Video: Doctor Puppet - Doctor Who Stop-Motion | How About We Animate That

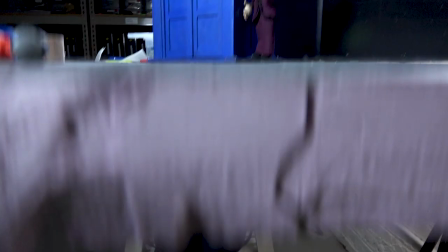That feels good. Sweet. Same as last words. Now do you typically...
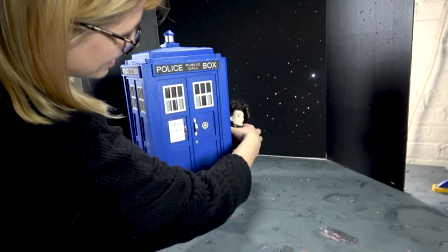What's the frame? This is such a stop-motion YouTube comment. How many frames per second do you guys do?
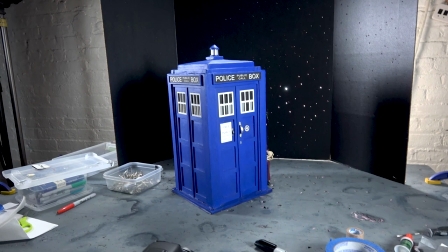Twelve. Okay. So that's typically what we do here on How About We Animate That also, so it's perfect.
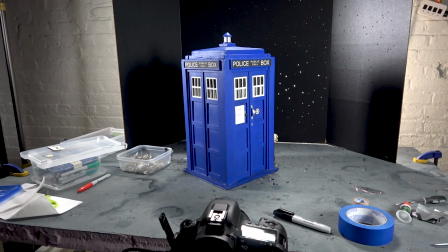Yeah. No, twelve. I just don't have the luxury. And I also really like the look of twelve. Okay, so.
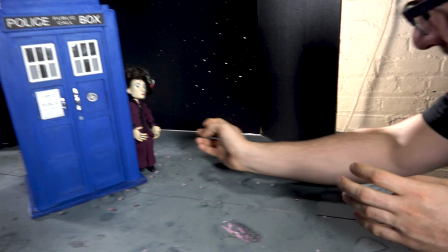This is very exciting. I don't know what I'm doing with these characters. I've only had... Touch the popper!
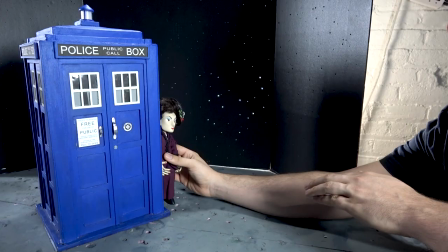I've only had a cursory about- Right, you didn't even really test this out. I didn't. That's okay, that's what the show is for.
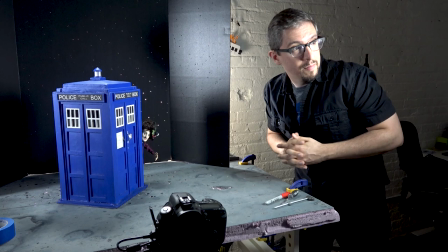Okay, so I've got like the very slightest amount of her hat coming around there.
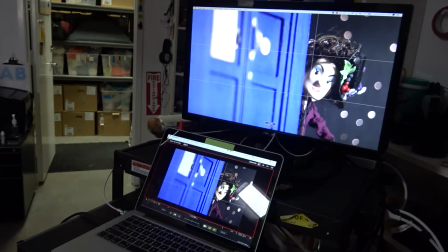How does the wire puppet feel? Uh, not bad.
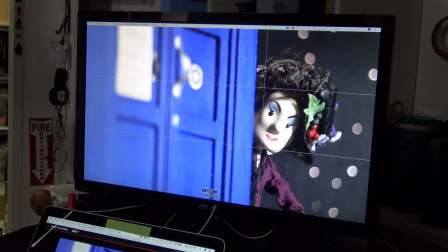I feel like this is slower than I want it to be, but I want to get more of the move going and then maybe I can erase frames. Yeah, to get it poppier. I do that a lot too. Alright, important question. Are you an onion skinner or a toggler?
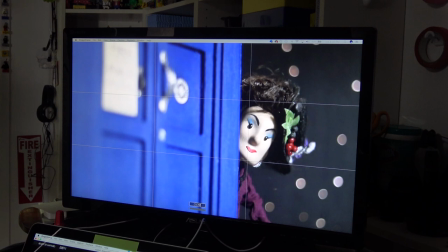I tend to use the toggle. Yeah, me too. Because this is not a thing I have much experience doing, but it feels like page flipping. Yes. Which I find more... I can't process the information if it's onion skin. I get confused. The only time I use onion skin is when if I mess something up and I need to get it back into the same position.
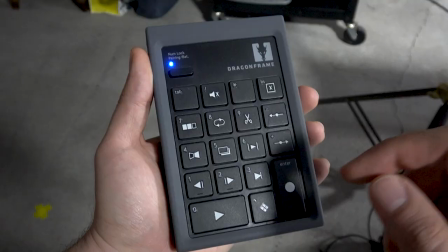That's when I'll do that, but yeah. Good. Team toggle. Hashtag team toggle.
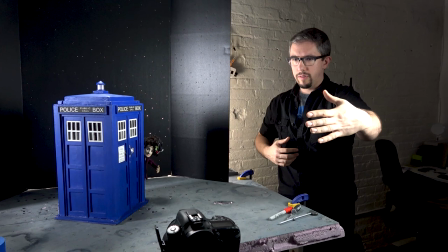All right. I don't know if this is going to work, but what I want her to do is bring the arm around the TARDIS and like
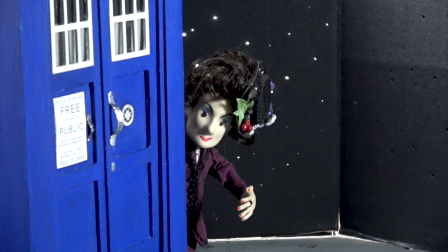almost grab it and use it to like pull herself into like a final like settle.
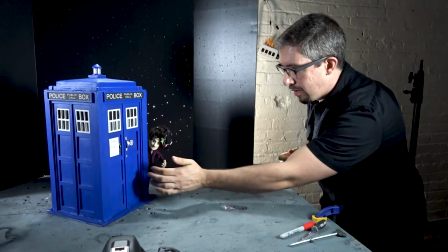Mm-hmm. Because the fingers are poseable, right? They are. They're wire. I try to just like wrap them around a little bit.
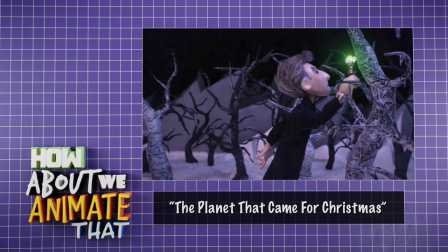Yeah with the puppets we tend to whenever possible we just use you know a mechanical grasp meaning no glue
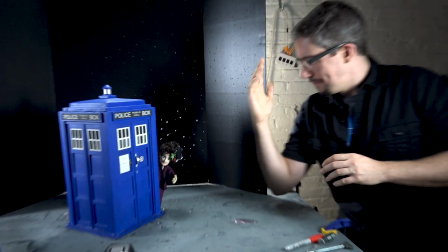because they can really hold things pretty well in their hands so if they've got a little sonic screwdriver that's something they can usually just hold on to.
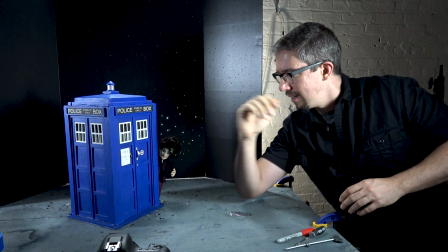I'm trying to figure out the arc of her body. It's almost like this. It's like she's behind and it kind of comes in like that, my arm in this case would be in her body.
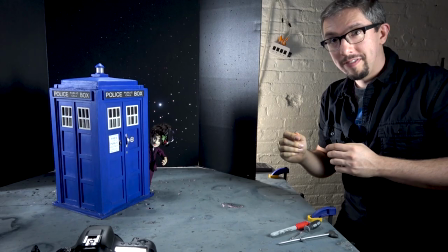Mm-hmm. Just kind of swinging around the side of the TARDIS. That's very Missy. She's very playful.
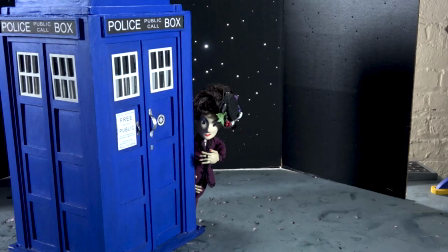I'm trying to like... I noticed in watching the actress, she does like a lot of like, kind of like head cocking.
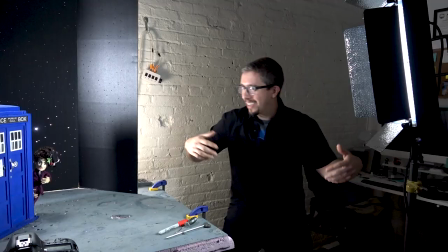Mm-hmm. Yes. I'm trying to get some of that in there. She almost feels like a vampire in some ways.
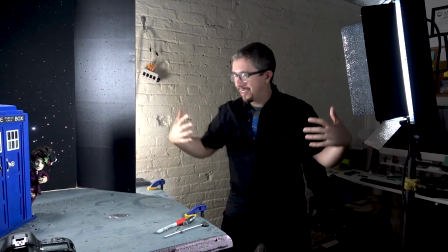She's got like this kind of like,
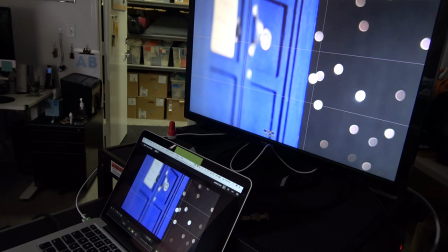broad like theatrical extremely she is chewing every bit of scenery she's near even with this simple shot I can already feel like I'm as usual juggling a lot of things like I've got her her body is kind of coming around and then there's the arm that's a little bit like dragging behind it not in a literal sense but like it's a little bit offset and her head is like kind of trying to keep like,
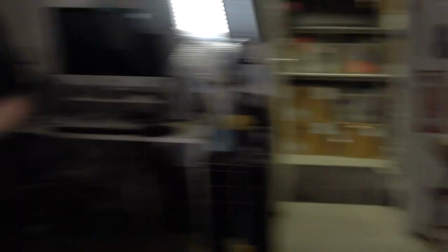uh, like focus lock, so. Look at her coming around the corner. That's great.
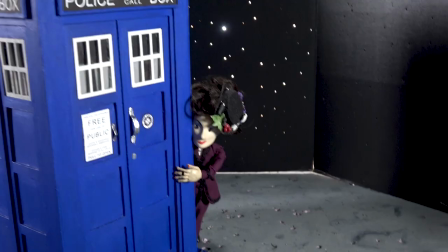Thank you. Trying to get her to a place where she can like naturally just kind of settle. How has her hair been?
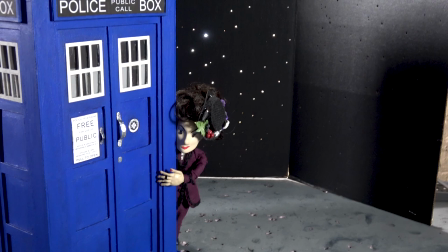Like when I made this puppet, I actually didn't, wasn't planning to animate her. So I said, ah, that's a future version of myself's problem if she ever gets animated.
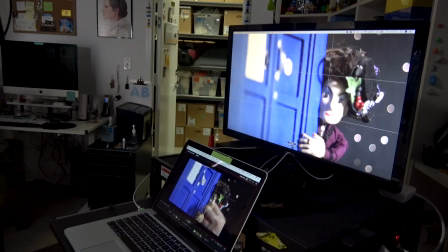Little did you know that it would be a future David's problem. Yeah.
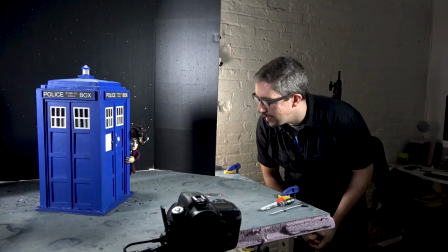Like I bumped her a hat a few times, but I think because she's like kind of constantly and these motions that kind of hides the hat movement.
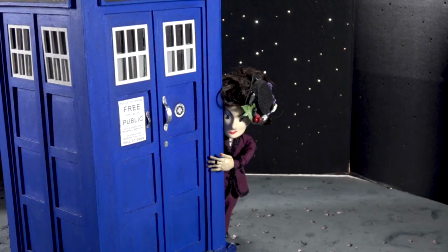Interesting. I haven't done a lot of animation with fabric, so that's interesting. Yeah, Dr. Puppet, everything.
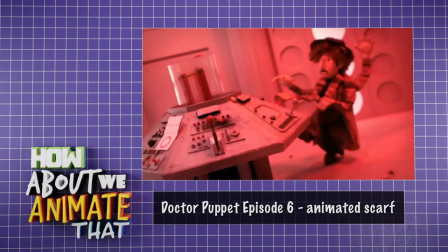There's a lot of fabric. It tends to be stiff enough that's not an issue. We've only really had to wire up fabric a couple of times. So what was the thing you were talking about earlier in terms of acknowledging the camera? Like, I'm going to sneak into the TARDIS, oh, you caught me, like that kind of a thing?
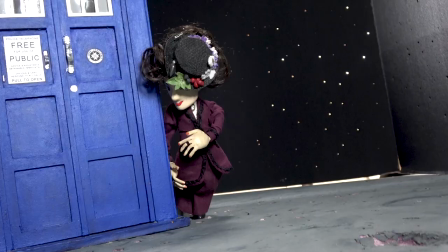That's good. I like that. Okay. Yeah, let's run with that.
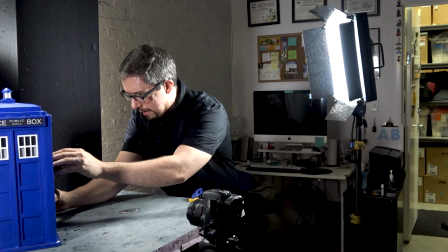I think one thing that is kind of a, you know, a limitation with a wire puppet like these is, uh, getting, like, squash and stretch, obviously.
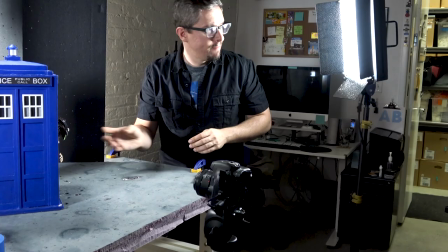And that's just a problem with stop motion in general. But in a shot like this, you actually can get more bounce because she's half off screen.
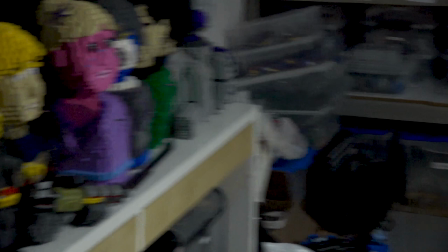Yep.